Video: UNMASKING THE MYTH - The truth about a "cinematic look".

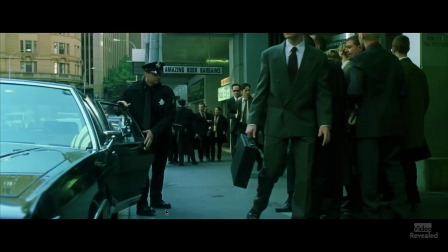4:04 Everything is in focus because we're establishing the street and we're establishing
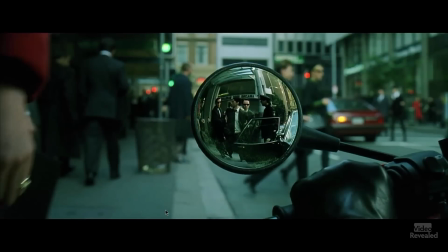4:08 the fact that Neo is being captured by the agents and he's being put in the car. You've got a reverse shot now with a shallow depth of field. You can see we're looking in a mirror that's obviously ahead of where they're putting him in the car.
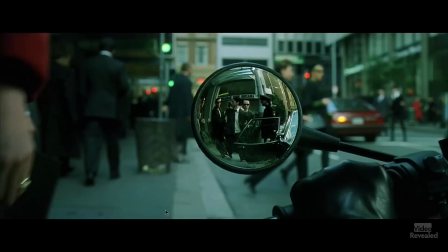4:22 And although there are people on the street, you cannot clearly see them. You can see Trinity's hand, although we don't know it's Trinity yet. We can see her hand and the mirror.
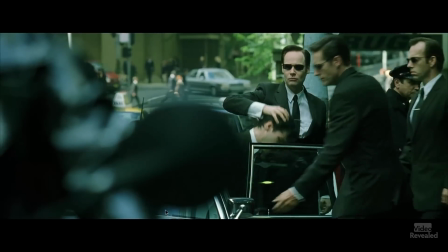4:32 Let's go back to the other side now, and you'll see the building that was in focus before is not in focus. Now we're shallower. You can see the mirror of the motorcycle blurred in the front,
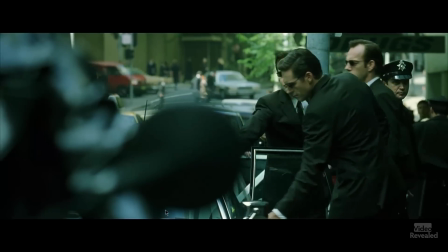4:47 and you can see the agents, but you can't even see the car and the people in the back. Now we're going to rack focus as Agent Smith is in focus
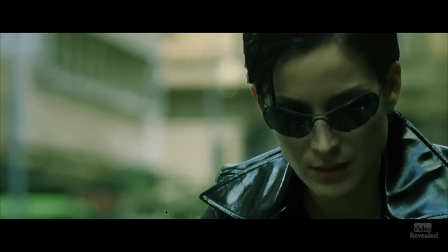4:56 but he looks forward because he believes he sees Trinity, and then Trinity is in focus. All right, did we have a shallow depth of field? Yes, but we also had long shots. Bottom line is, the depth of field and what's in focus should serve the story. If it's not serving the story, then you're just doing something that you think you should do. This has to work. I mean, I don't really have much of a depth of field here. The back, by the way, that's a wall back there that I'm projecting on, and it's a tiny bit out of focus. You can see my hand is still in focus here, but it's starting to go out of focus. So my depth of field obviously is not for dramatic purposes, but I mean, you have a lens, you have an aperture setting. That's what depth of field is about. It has to serve the story. All right, now let's look at another example where this one also drives me nuts. And yes, it's really common right now to crush the blacks and have teal and blue or teal and orange looks and things like that.
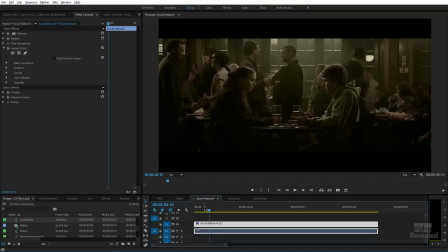6:02 But, you know, break out of this for a second and stop and think. Here is the opening scene to Social Network.
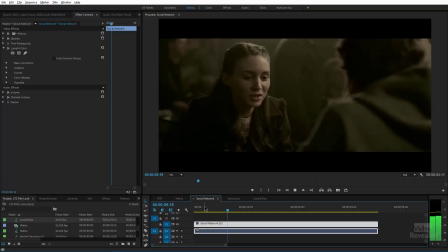6:10 And you can see it's dark. I mean, it's in a pub somewhere. And here they are, they're talking. I'm fooling you again. This is not the original color grading on it. I messed with it. Let me show you the original. So let me go back to here.
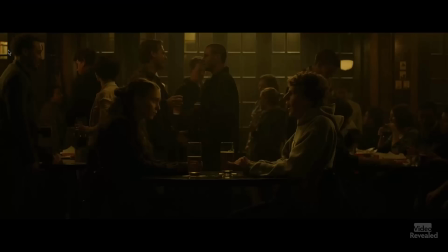6:27 Let's turn off my treatment and look at this. Sweet mama, look at that. I bet you, I know I wouldn't, have had the courage to have that kind of look, because it's not the typical look that you would get if you were sitting down and you were creating a cinematic look. And by the way, this was all shot on red, so it's filmic, but it's not film.
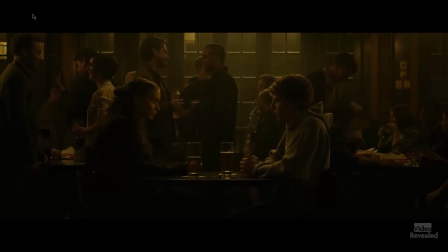6:51 But look at that. This is what Fincher did for Social Network. It has a very specific feel.
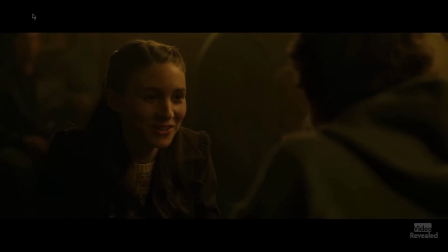6:58 It has a very, you know, these golden hues going on. And let's wait till we get a close-up here, and I'll show you.
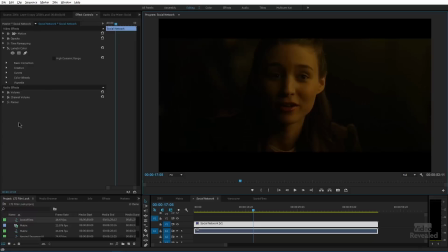7:09 All right, so let me go back and turn on my treatment, and we go from that to that. Which is right, which is wrong? There's no right or wrong. That's just their choice. I just wanted to open your eyes, and if I just showed you this frame and tried to point out what Fincher was doing, you probably wouldn't get it. So I had to show you, I had to juxtapose that against what we would think maybe of a typical filmic look today, or a cinematic look. Now, I also wanted to mess around with some of my own footage.
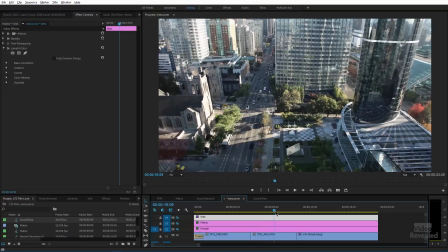7:43 Here's 3 clips of beautiful Vancouver. You can see the wall center there and out on the street.
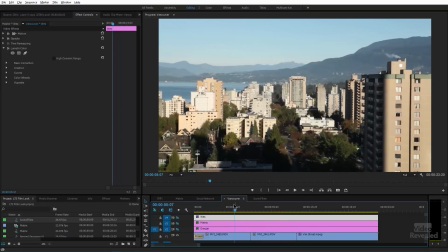7:50 So this is no treatment yet. So let's give it a bit of danger. Boom.
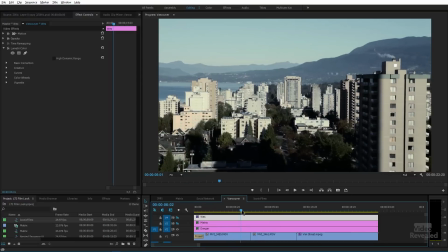7:55 Look at that. Ooh, now we got danger. This is the same look that I created for 2001.
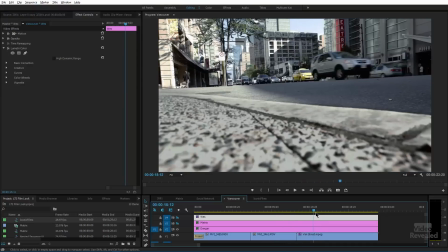8:00 You can see these stark blues. It's very cold. And even though you see the yellow cab there, you know it's a yellow cab, but this is a dark scene.
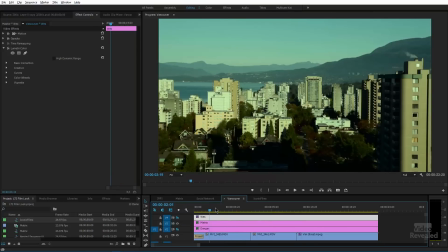8:09 Or let's turn this into The Matrix. All right, so there's a Matrix look.